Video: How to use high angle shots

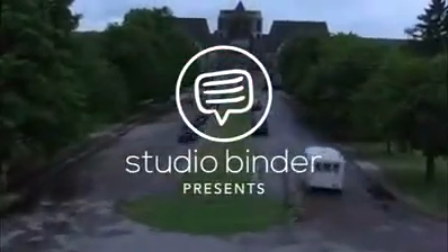(0:00)
Today we're going to take a closer look at something you've probably seen a thousand times.
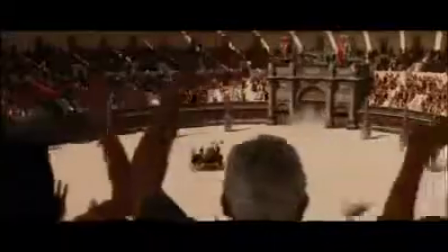(0:05)
The high angle shot. If used right, this shot will take the filmmaking literally to the next level.
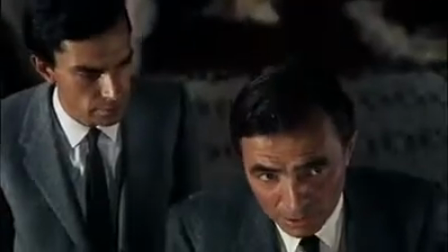(0:17)
So what is a high angle shot? A high angle shot is a shot where the camera points down at something.
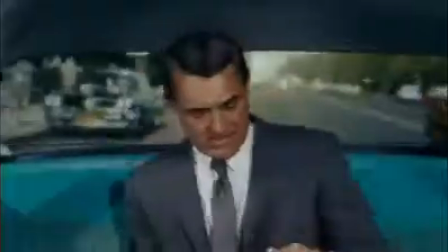(0:24)
It can be subtle, like this, or extreme, like this.
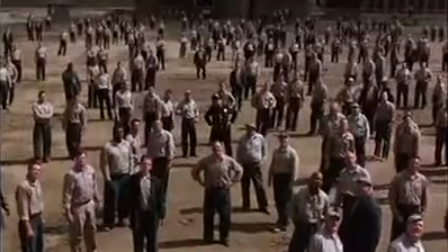(0:33)
It can be a tight shot, or it can be very wide. High angle shots are awesome, but I've noticed that very few filmmakers make good use of them.
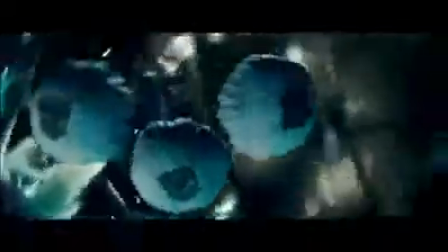(0:41)
Oftentimes they're used arbitrarily, just because they kind of look cool.
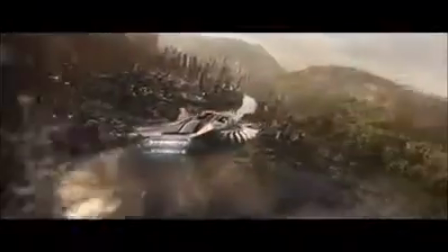(0:46)
But I want to take a closer look at how you can maximize their impact in your next project.
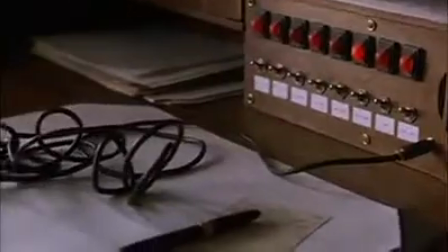(0:52)
High angle shots have three primary functions. They can convey narrative information.
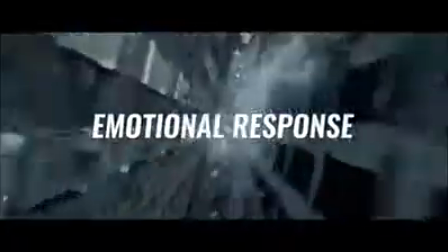(0:58)
They can elicit emotional responses in the viewer. And they can convey something about a character.
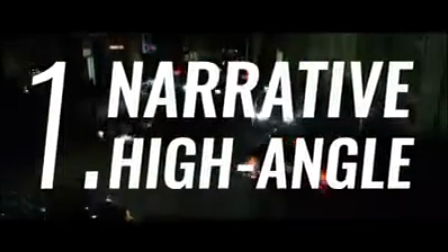(1:04)
Here's a fairly common type of high angle shot. It's a narrative high angle shot, a big, dramatic crane shot that sweeps over a scene.
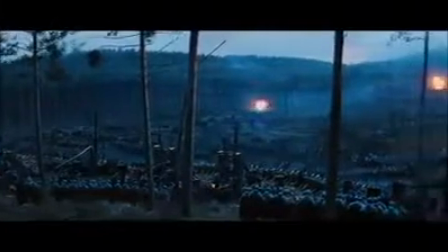(1:13)
The primary purpose here is narrative. From above, we can see more of the world.
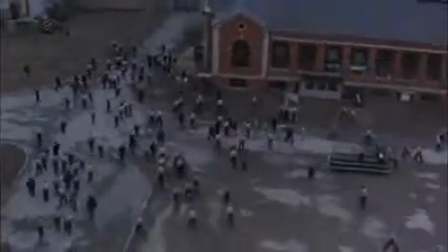(1:18)
The shot establishes context for our scene and is most useful to show landscapes or large crowds,
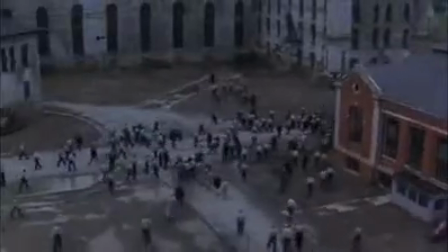(1:24)
which would be difficult to capture if a camera were positioned too low to the ground.
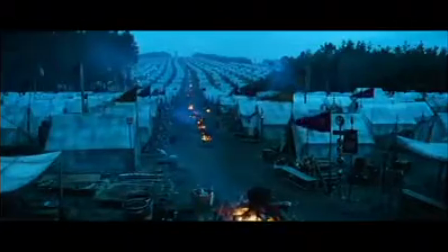(1:28)
The thing to remember about a narrative high angle shot is that it's not meant to draw too much attention to itself or evoke a strong visceral response.
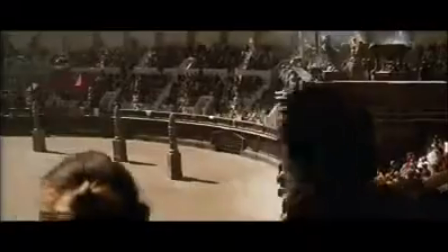(1:37)
It doesn't want to throw us off balance. The angle is pretty shallow, meaning the camera points down only slightly.
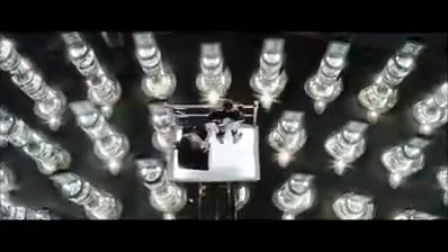(1:44)
But some high angle shots are meant to give us a visceral thrill.
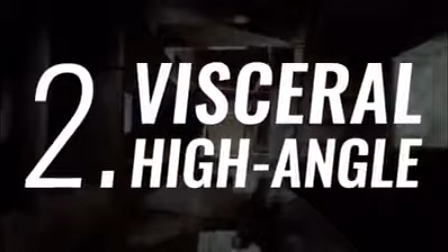(1:51)
The second type of high angle shot is the visceral high angle. These high angles are designed to give you a sense of vertigo.
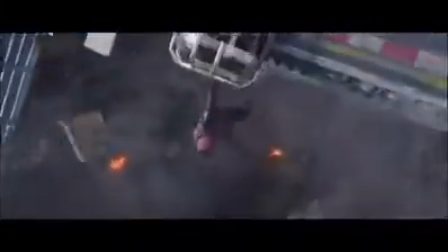(1:57) Don't worry! I'm totally on top of this!
Here's a great high angle shot from Harold Lloyd's Safety Blast.
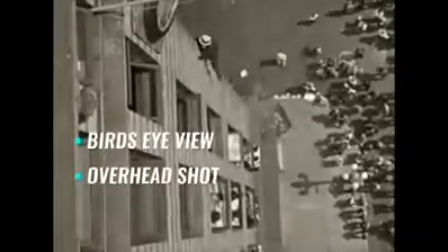(2:04)
Some people call this a bird's eye view or an overhead shot, where the camera points straight down from a high place.
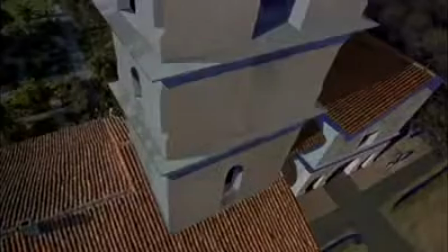(2:11)
A shot like this doesn't usually convey new information about the scene, but it definitely makes an emotional impact.
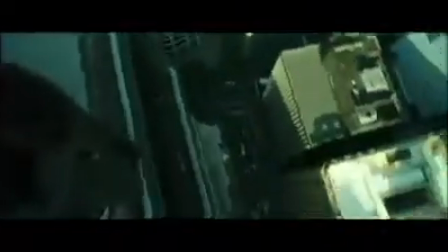(2:16)
It makes us feel uneasy or anxious.
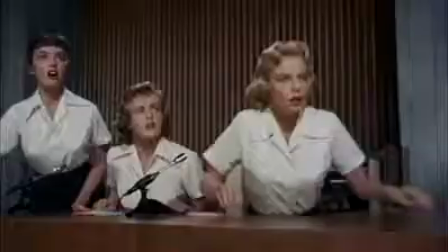(2:23)
Check out this moment from Hitchcock's North by Northwest.
Listen to me, I had nothing to do with this.
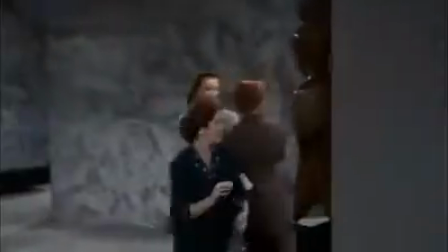(2:28)
Roger Thornhill runs out of the UN building and there's no one dangling for a precipice, but we're looking straight down nonetheless.
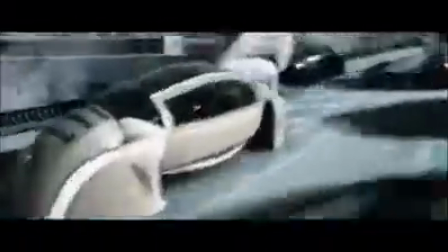(2:35)
And in this scene from Minority Report, Spielberg makes us feel much the same way. Again, no dangling hero, but boy is it anxiety inducing.
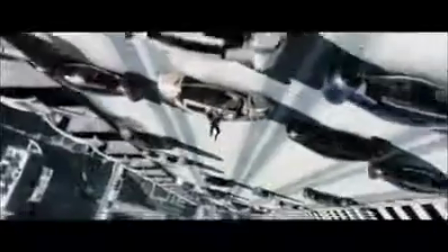These last two bird's eye shots connect us to a third type of high angle, which often combines elements of narrative and visceral emotion.
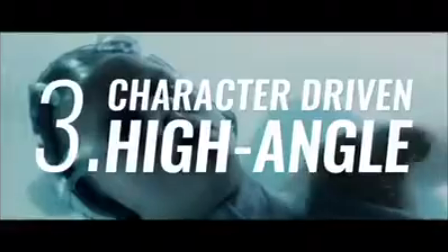(2:58)
It's the character-driven high angle shot. This type of high angle shot makes a character appear smaller or weaker.
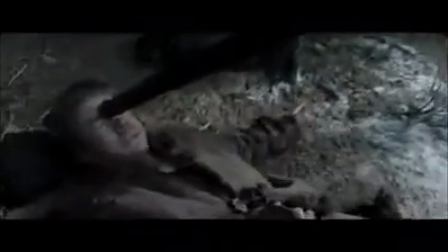(3:05)
This can be both a narrative device communicating to us that the character is vulnerable, and And they can also be made visceral, too, so we can connect to their vulnerability.
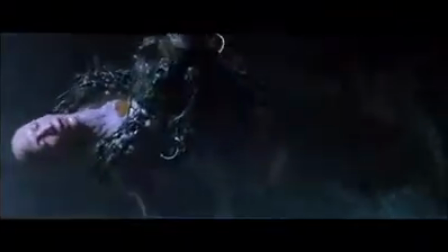(3:18)
We feel for them. In some cases, we fear for them. Some filmmakers use high angle shots for very specific narrative emotional purposes.
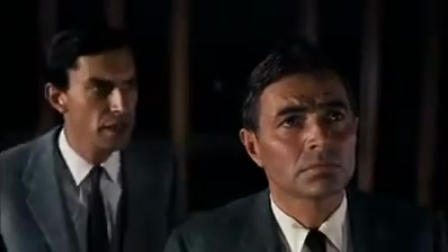(3:26)
Most notable among these is Hitchcock himself. Consistently in Hitchcock films, when his characters are in jeopardy, he positions the camera high above them.
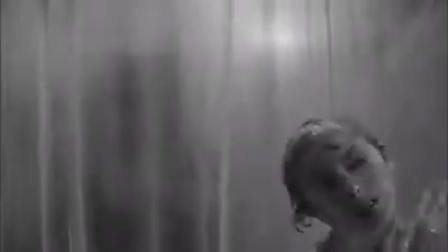(3:35)
Again and again, the high angle shot shows us characters who are in trouble on the run or about to encounter mortal peril.
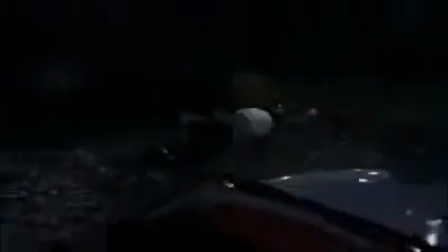(3:47)
In a Hitchcock film, a high angle shot always screams danger, even when we don't yet know there's something dangerous about to happen.
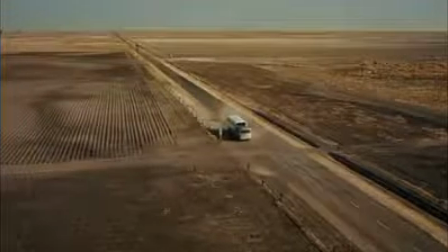(3:54)
Take the opening shot of the crop duster sequence in North by Northwest. It's a high angle shot as the bus approaches and Thornhill steps off. Many filmmakers would have opted for something closer to the ground, but not Hitchcock. By opening the scene with a high angle, he introduces a subtle note of danger.